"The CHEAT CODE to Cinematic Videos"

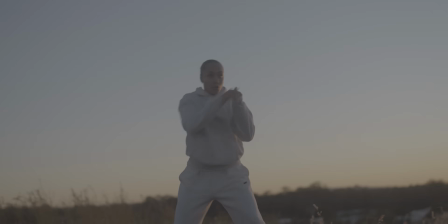0:00 Cinematic is far more than just slow motion and epic color grades.
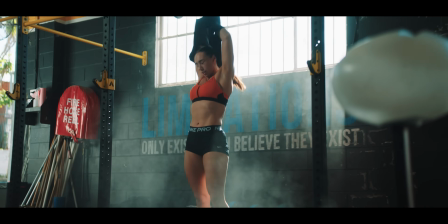0:03 It's how you light, it's how you move the camera, it's the choices you make when it comes to frame rates, transitions, sound, and the overall mood. I'm going to be breaking down 5 of my core tips when it comes to filming cinematic content that absolutely hit hard,
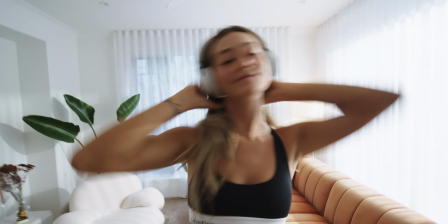0:15 whether it's for high energy sports action, commercial work, or narrative work. From lighting and frame rates to editing, sound design, and color grading. This is pretty much going to be a full blueprint in how I film and edit. And this video is brought to you by the Kingston FURY Renegade G5 SSD, but more on them later. So first of all, we're going to be talking about lighting. Now, lighting is one of the key fundamentals when it comes to filming cinematic content.
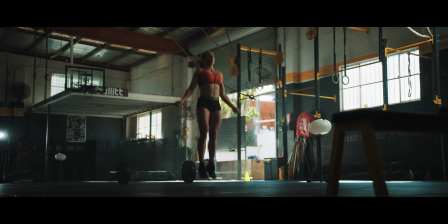0:37 And a lot of people tend to use upstage lighting or filming on the dark side.
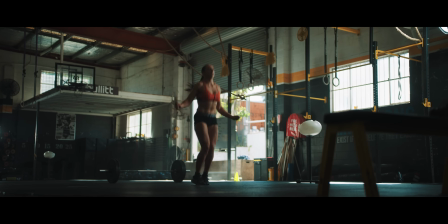0:42 Now, creating shadows within a 2D image is exactly what you want to be doing in any kind of scene. You do not want to be filming something that is just completely flat and lit from every single direction with no shadow. This is just going to make your footage look really bland, boring, and just completely flat and two-dimensional.
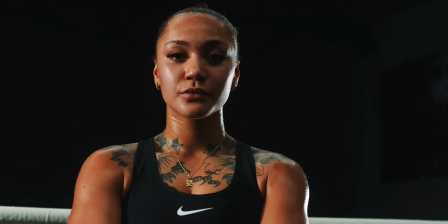1:00 As videographers, filmmakers, and storytellers, we want to try and be able to create shadow, but also depth within the scene, and creating shadows within that scene is going to help tell that story. Now, the most easy way to explain this is that your key light should be about 45-degree angle from your actual camera. So you can tell my camera is directly in front of me. My key light is literally on this 45-degree angle that's giving me almost like a side light with a little bit of light casting on my right-hand side. And then I've actually got a little bit of a shadow side here, which you can actually use negative fill, or naturally, if the key light is strong enough, there is going to be that negative fill anyway. Then you can see here, I've got a rim light or a hair light that's actually motivated by the lamp that's in the background.
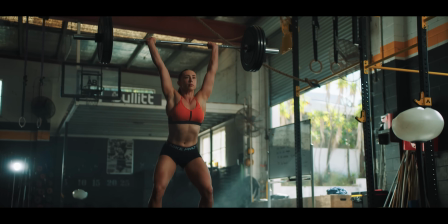1:43 Now, when it comes to creating cinematic lighting on set, what you want to try and do is have all kind of lights motivated from a source.
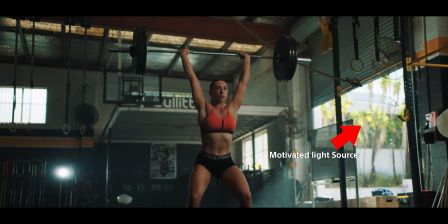1:51 So it looks a little bit more realistic than just putting a light directly in front of the talent and obviously just lighting the talent. So what you want to try and do is light the space, but then the face. A lot of people say light spaces, not faces, but I actually like to say light spaces,
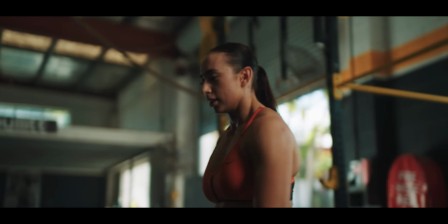2:07 then faces, because you still want that talent to be relatively lit in that particular scene.
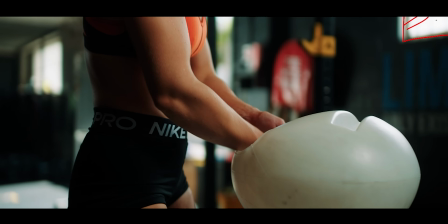2:12 And you can see in this scene, this essentially is the window that's in this side right here that's giving me the motivated source. Now, you can see the window is actually just lighting up the edge here and obviously providing a whole bunch of ambience coming into this direction.
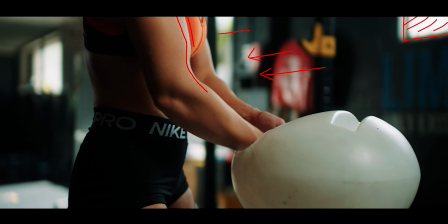2:28 Now, when it comes to my actual lighting, I wrapped the light around the body. So this is where you're seeing the extra bits of light in this area. So my key light essentially is right here,
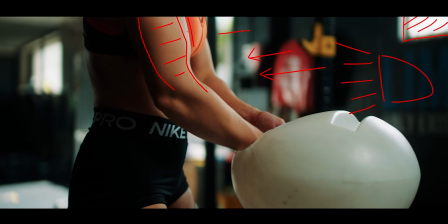2:42 wrapping that light directly around the talent that's actually providing a little bit more on this side. So it looks like the window is lighting the talent, but it's not. It's my light source itself. And then I actually have a little bit of rim light here with a
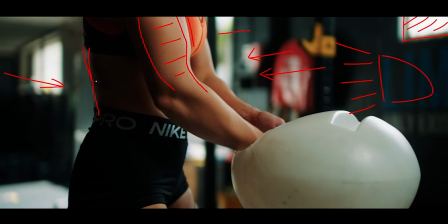3:00 300C coming in from this direction and just pushing a little bit of light on the edge, which you can see right there. Now, you don't actually have to have a backlight, but it definitely does help to separate the talent from the background. But in this situation, you can see there's a whole bunch of light already in the background,
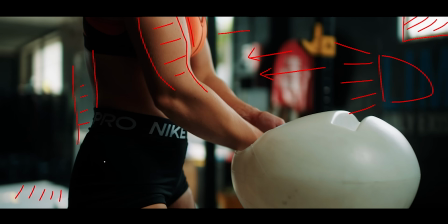3:19 and she's wearing black, so she's already being separated from the background. But this light wrapping here is definitely the key, because this would be completely black and she would only be lit on this edge. And like I said, you want to be able to light the space, but also the face, because if I didn't actually,
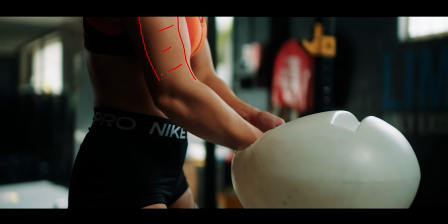3:37 have the key light that's raising the levels right here, she would be almost dark here. This side would actually be lit and this wouldn't. There would be a little bit too much shadow in my opinion.
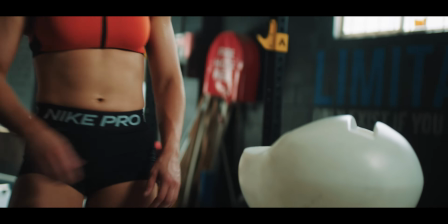3:51 But even then, this is only the start of the movement.
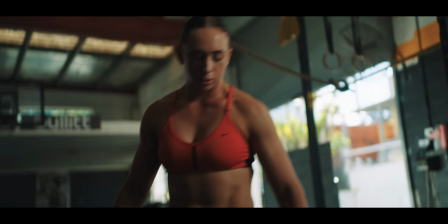3:55 She walks over to her right-hand side, or our camera left, and that's where the talent was actually lit for that spot.